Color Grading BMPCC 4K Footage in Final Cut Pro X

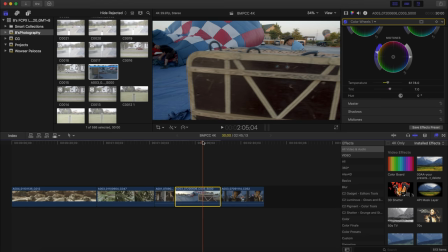It's really difficult to tell here, but if we push the footage forward and you look at the house and the tree in the background, you do see how the color white balance has changed that. So the color temperature has definitely warmed up the image, and it's definitely giving some really good golden hour vibes.
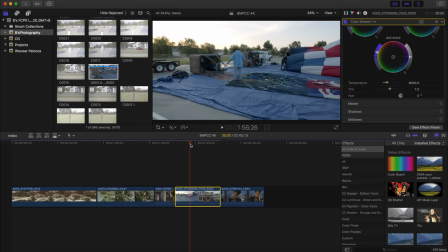So the next thing now we need to do is fix that sky, because that sky is looking crazy, isn't it?
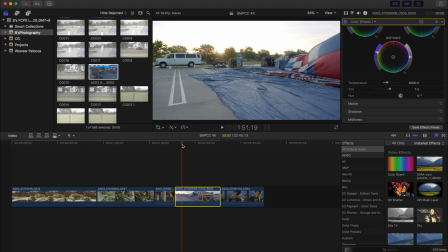So when we did our base exposure correction, we completely lost the sky. And you can easily see that here, the sky just looks terrible. So to fix that, I'm gonna apply a secondary exposure grade. So I'll pull out the color board, and basically we're gonna apply a shape mask.
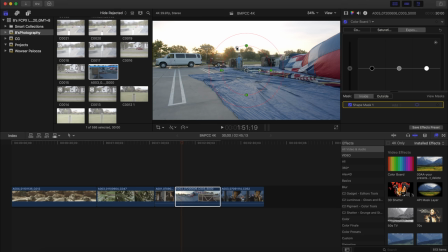We're gonna apply a squarish or rectangular-ish looking square, just to sort of cover up the sky and get back some of that information. And then basically all I want to do is just pull down the highlights, and there we go.
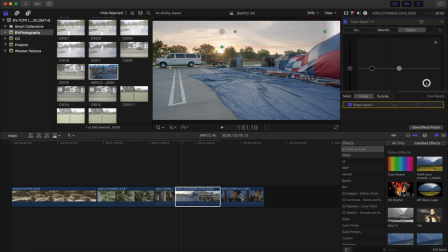We've got all that information back, and the image is looking really good. I mean, there's so much dynamic range in the image. Now, one thing I am noticing, just coming from a person that predominantly shoots with DSLRs or mirrorless type cameras, is that there's quite a bit of information in these video files to work with.
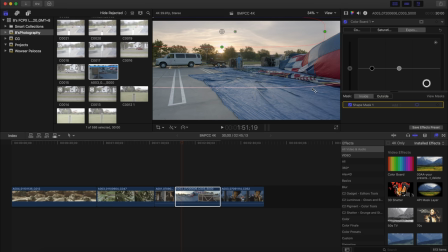Now, these were shot in ProRes 422 HQ. These are really, really high quality files. And in here, in this editor, it really shows, because you can really stretch these images and you can push them around, you can pull the colors, and you can do a whole lot of stuff, and the image isn't falling apart at all.
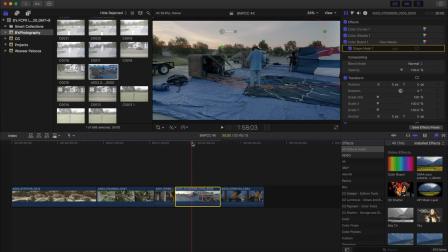It's just looking really good, which is something that I'm typically not used to, because usually I shoot with DSLRs or mirrorless cameras, which generally tend to not be as flexible in that respect. So this is really nice to see.
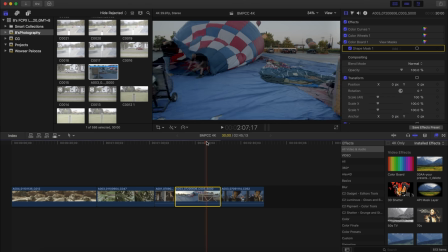One other thing I am noticing in this image is that it's not really an exciting image.
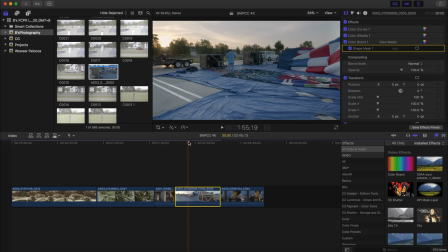I mean, it looks like there's a balloon and there are people and the sun is there. However, this was slightly before golden hour, so you aren't quite getting those really magical sort of lush soft golden hues from the sun.
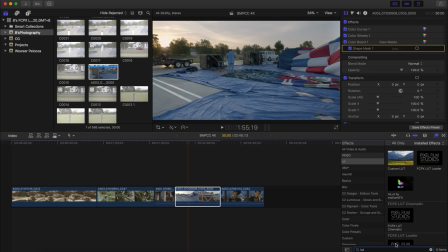So what I'm actually thinking of doing is applying a LUT to this footage, just to kind of give it a more stylized sort of look. To do that, I'm just gonna apply an orange and teal LUT that I created in Adobe Lightroom by myself. Yeah, I already like this a lot better than before.
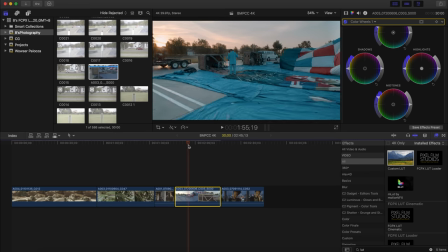We're really getting a sort of rose gold vibe from the sun. It's already looking a lot more interesting and exciting.
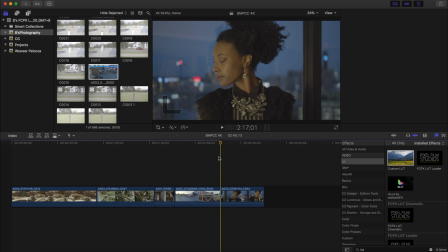The final clip was supposedly shot between ISO 1000 and 3200. And I'm guessing this part of the shot in particular was the 3200 one, because as soon as you open it, the first thing you immediately notice is just the noise in the image.
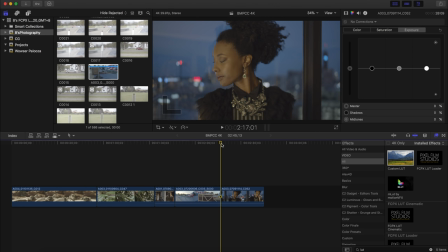There's quite a bit of noise. It looks grainy. You can see a lot of noise in her hair there a little bit. You can actually see a lot of noise in this window pane beam over here. As mentioned before, it's still a 4/3 sensor. I think it would be unrealistic for us to really expect groundbreaking low light performance.
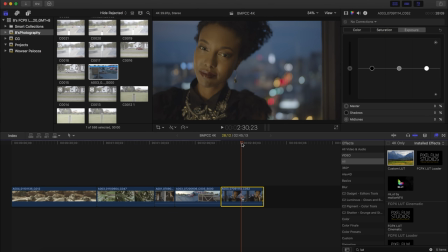The first thing we need to do is we need to bring back the contrast in the image.
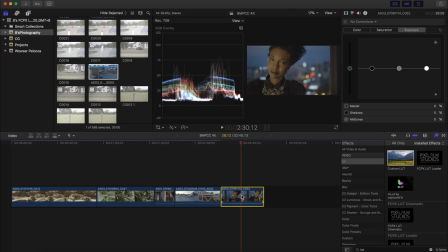So I'm gonna start with a base color correction just to sort of get those levels looking good. The contrast in the image, the white balance, the exposure, the levels in this image are a little bit too low. So I will pull up the global exposure a little bit, pull down the blacks, get that contrast going just above zero,
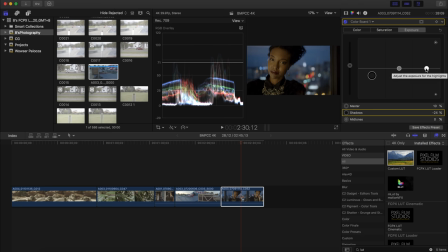and then I'll pull up the highlights just to really get that exposure in the whole shot looking how we want it to. And you can already see this is already looking much, much better than it did before. So I'll just fine tune it a little bit.
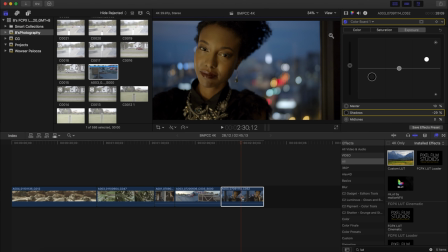That's already looking pretty nice. I'm gonna crop the image such that all we can see in the frame is her skin, because now I want to check how her skin tones are looking, because they sort of look greenish and yellow.
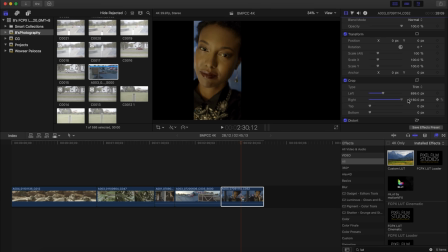So we'll just crop the image a little bit. I'll make sure we have mostly her face in there. So crop it left, right, top, bottom, just like that. So I'll open up the vectorscope. Just as I suspected, the image is really yellow.
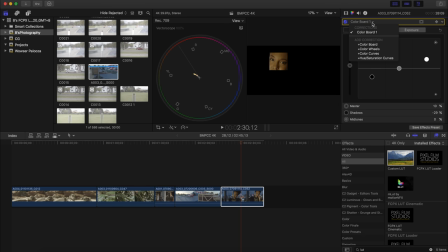It's actually going towards the greenish areas in the image. So to correct that, I'm going to create another secondary color correction for her skin tones. I'm gonna go to the color board, color,
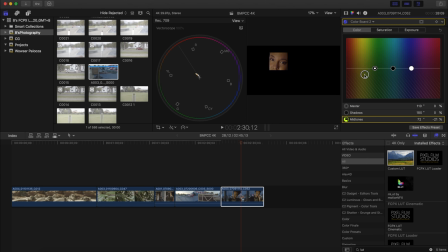and I'm just gonna lower the midtones in the yellow greenish region to get those skin tones right on the reference skin tone line.
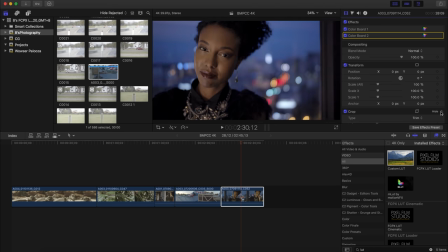That's already looking a lot better. We can reset the crop just so that we can see how the whole image looks. Of course, the image has turned really bluish. Color temperature has really gone down. It's looking really cool and blue. I mean, this shot still would be usable like this, just depending on the context of the video that it's being used in.
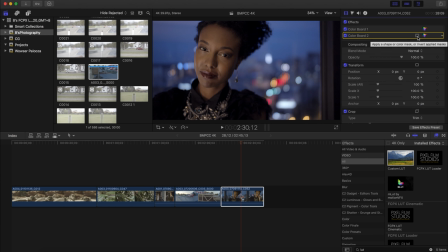You still could use this. In this particular case, I think I'll just stick to the skin tone correction. I still want the rest of the image to be relatively warm, just like it was before.
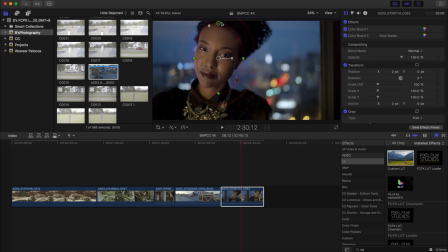And as I mentioned to you guys before, I really like those sort of warmish, orangish, yellowish type of vibes in my color grading. So we'll make sure that that correction goes into a shape mask, and we'll just shape this around her face.
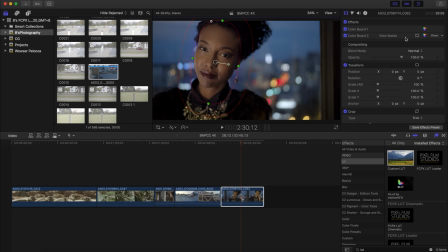There we go. That is our skin correction. As mentioned before, this is a shape mask, which means that it's gonna stay in that one position. So I would have to add keyframes to make sure that it follows her face throughout the entire video. If I turn that on and off, you can already see how much of a difference that makes.
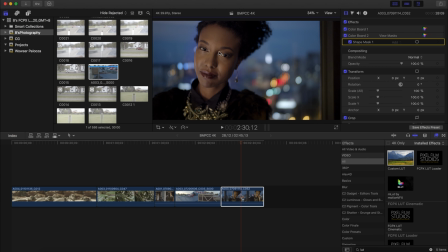Before, the skin tones were looking really yellowish and muggy and greenish, and now they're looking a bit more realistic. But one thing I am noticing is that I probably went a bit too hot with the yellows. I probably lower them a bit too much. So I'm just gonna raise the yellows just a little bit.
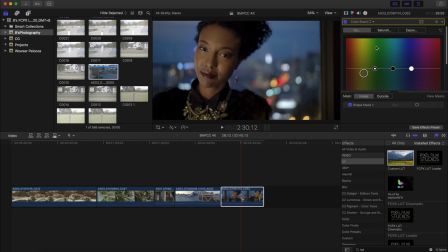So introduce a bit more yellows just so that it looks a little bit more realistic in the context of the image. Because I think her skin tones were beginning to look a little bit more bluer than everything else in the image, to the point that it was looking unnatural. So I just raised that up a little bit to sort of find a middle ground.
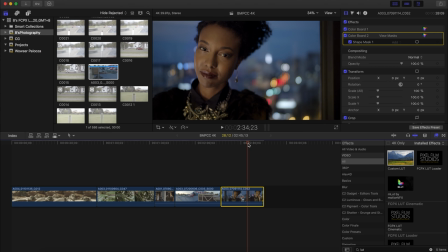And that's looking much better.
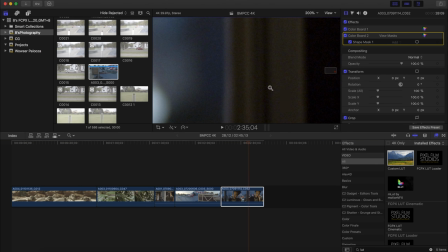We fixed the exposure and we fixed the contrast, but one thing that's still really noticeable in the image is just the noise in the image.
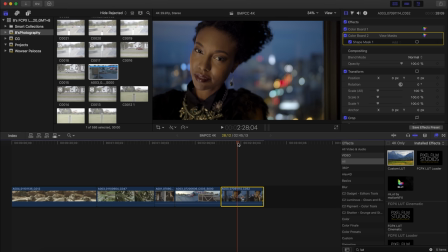If I zoom into that pillar again, it's just so much noise. I don't know how I'd fix that without using any denoiser. However, I'd probably maybe just use a LUT that sort of has some sort of black fade to just kind of push the attention away from that noise and more to the subject in the image.
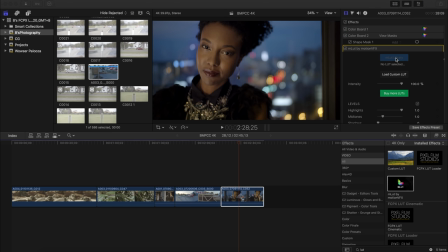So what I'm gonna do now is add the popular M31 Osiris LUT,
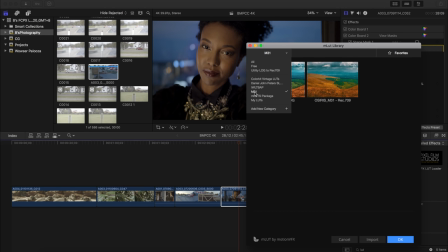which has a teal sort of faded look in the shadows, and hopefully that should get us looking away from all that noise.
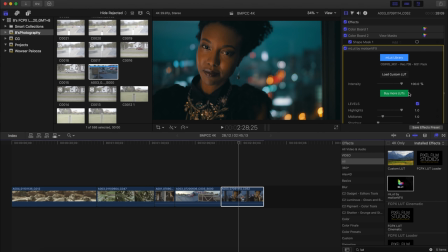And yeah, I already like the look of that. That's looking really, really, really good. It has a very orangish and teal vibe to it, and you can already tell in the shadow region it's less distracting. You aren't focused on that noise as much as before. I think overall the thing to take away from this is just the capability of the camera.
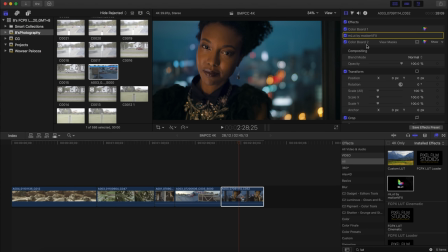The camera is capable of shooting in low light. You will have noise, but it is nowhere near as much noise as you pretty much get on any other camera with a sensor, I mean, this small. unless we consider the GH5S, of course,
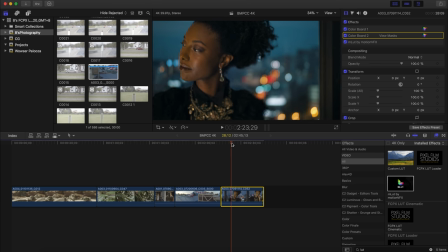because they share the exact same sensor. As a person that has pre-ordered this camera, and I'm really excited to get my hands on this camera. As soon as it comes out, I will be doing a lot of coverage on the camera. So if you haven't already done so, make sure that you're subscribed,
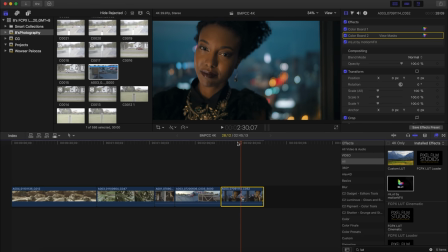because I will be posting some comprehensive content on the Blackmagic Pocket Cinema Camera 4K, just to sort of give you guys an idea of what this camera is about, who it's intended for, its capabilities, what it's good at, what it's not good at. So overall, I think the one thing to take away from this is that this is a very serious cinema camera.
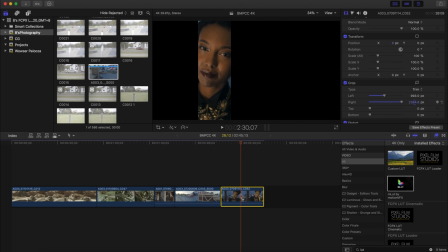If you're the type of person that's been, you know, shooting their videos on DSLRs and mirrorless cameras, then this camera will be really, really different to you.